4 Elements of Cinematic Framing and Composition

Today's homework assignment: shoot 4 static shots, each of them communicating a different emotion. Love, fear, optimism, and loneliness.
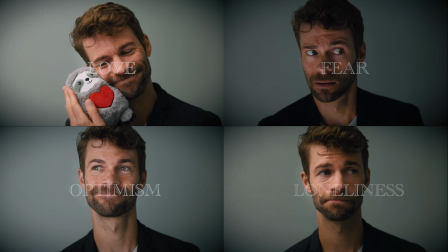[0:09]
But if these are the shots that I turned in for that homework assignment, I would not give myself a passing grade, and here is why.
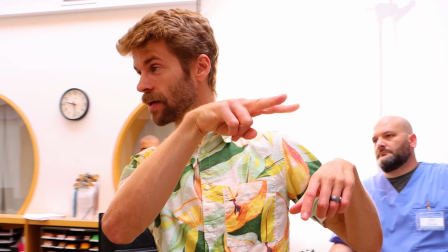[0:17]
Now, I get it. One of my primary responsibilities as a storyteller, as a filmmaker, is to get the audience to feel something. And one of the most powerful ways to do that is to bring the camera in close and allow your audience to connect with what is arguably the most empathetic thing up on that screen, that being the human face. I get it. But if you think that that is the only way to make your audience feel something, to get them to laugh, to get them to cry, to get them to scream, well, then you are in the right place. Our job, nay, our joy as filmmakers, is to translate what we see on the page into visuals and sounds. And we have at our disposal so much more than close-ups of faces. We have the cinematic tools of the frame, color and light, movement, the lens, texture, all of which I cannot wait to unpack. For today's homework assignment, we really are only going to be focusing on the frame, which means if you want to hear about the rest of them, I guess you're just going to have to subscribe and come back later.
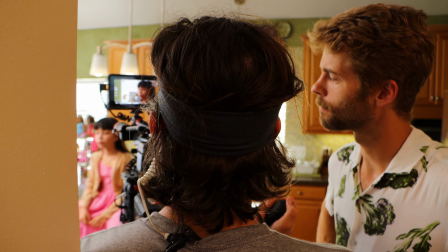[1:19]
Whew, that's hot. Indeed, setting the frame really is the most fundamental act of filmmaking. Let's shoot this. It says, look at this, not at this. Look at that, rather than that. Look at this, or look at this. So, in preparation for this week's homework assignment, let's discuss 4 sub-factors when thinking about the frame. Those being aspect ratio, proximity, composition, and focus. So what exactly do I mean by aspect ratio? Well, it is the relationship between the width of your frame and the height of your frame. And there are a number of different aspect ratios that you can choose from 1.33 to
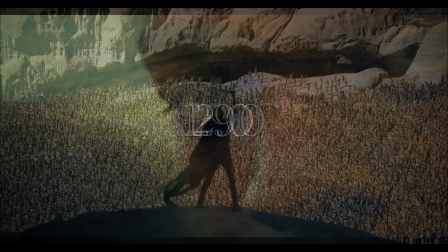[2:00]
1.44 to 1.85 to 1.9, 2.0, 2.40, 2.76, 3.0. And why does it really matter which aspect ratio you choose? Well, because each of them elicits a slightly different emotional response from your audience.
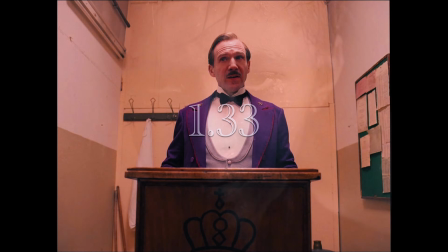[2:17]
1.33, for example, might elicit a slightly more nostalgic response, given the fact that many films from yesteryears were made in this aspect ratio.
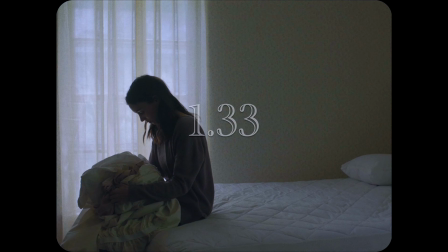[2:25]
It also might make your audience feel that much more boxed in, constrained, trapped.
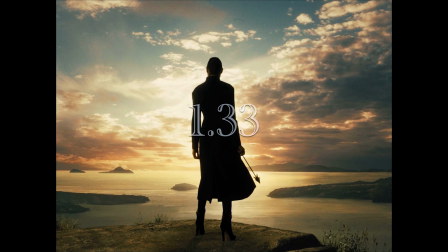[2:29]
Or perhaps it's simply the best aspect ratio to showcase your character's prowess, strength, and superhuman stature. So ask yourself which of these aspect ratios you think might best serve the story that you're telling,
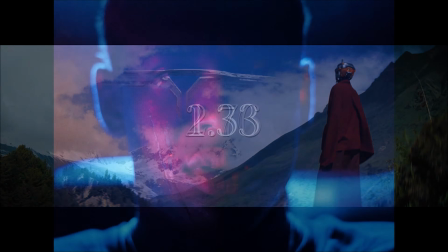[2:42]
making the most sense of either the vastness or closeness of the visuals that you intend to capture.
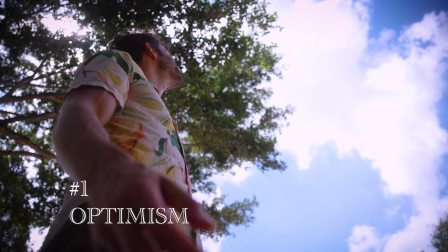[2:47]
So here is my shot for optimism. Now the real question is, which aspect ratio seems to heighten the feeling of optimism all the more?
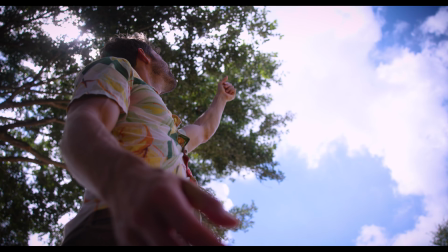[2:57]
1.33, 1.85, 2.0, 2.40, 3.0.
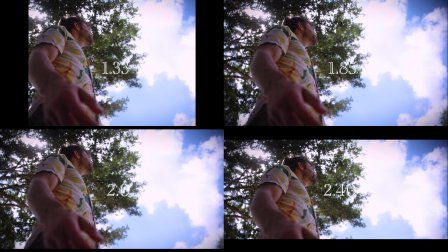[3:06]
For me personally, I really love 2.0 and 2.40.
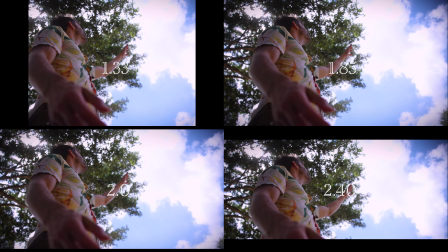[3:10]
Though it's subtle, the addition of the black bars allows me to adjust the image down just a little bit,
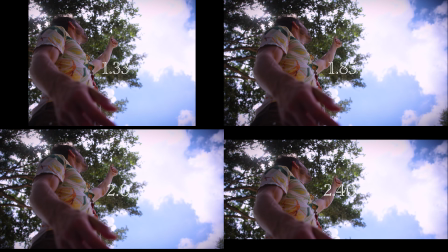[3:15]
featuring that much more prominently the openness above the character, subtly insinuating the future is open,
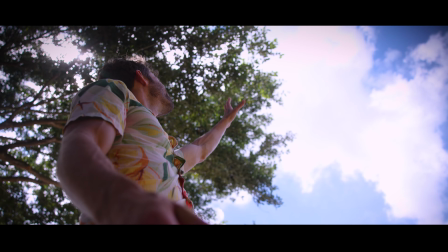[3:22]
ready to be explored, something to be optimistic about. Next, let's talk about proximity. And by proximity, I simply mean how close or how far away is the camera from your subject.
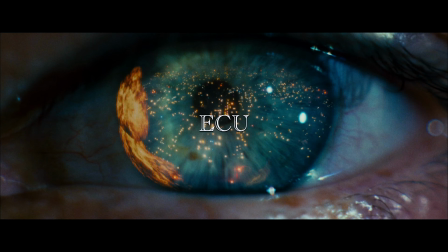[3:34]
Is it an extreme close-up?
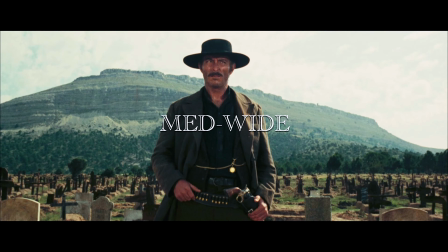[3:35]
A close-up, a medium close-up, a medium wide, a wide, or an extreme wide. Now, like we talked about already, it is completely understandable to deduce that a close-up will carry with it the feelings of connection,
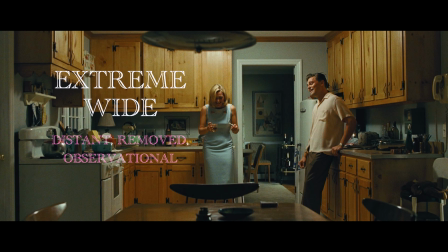[3:50]
intimacy, engagement, while wider shots might make us feel more distant, removed, observational.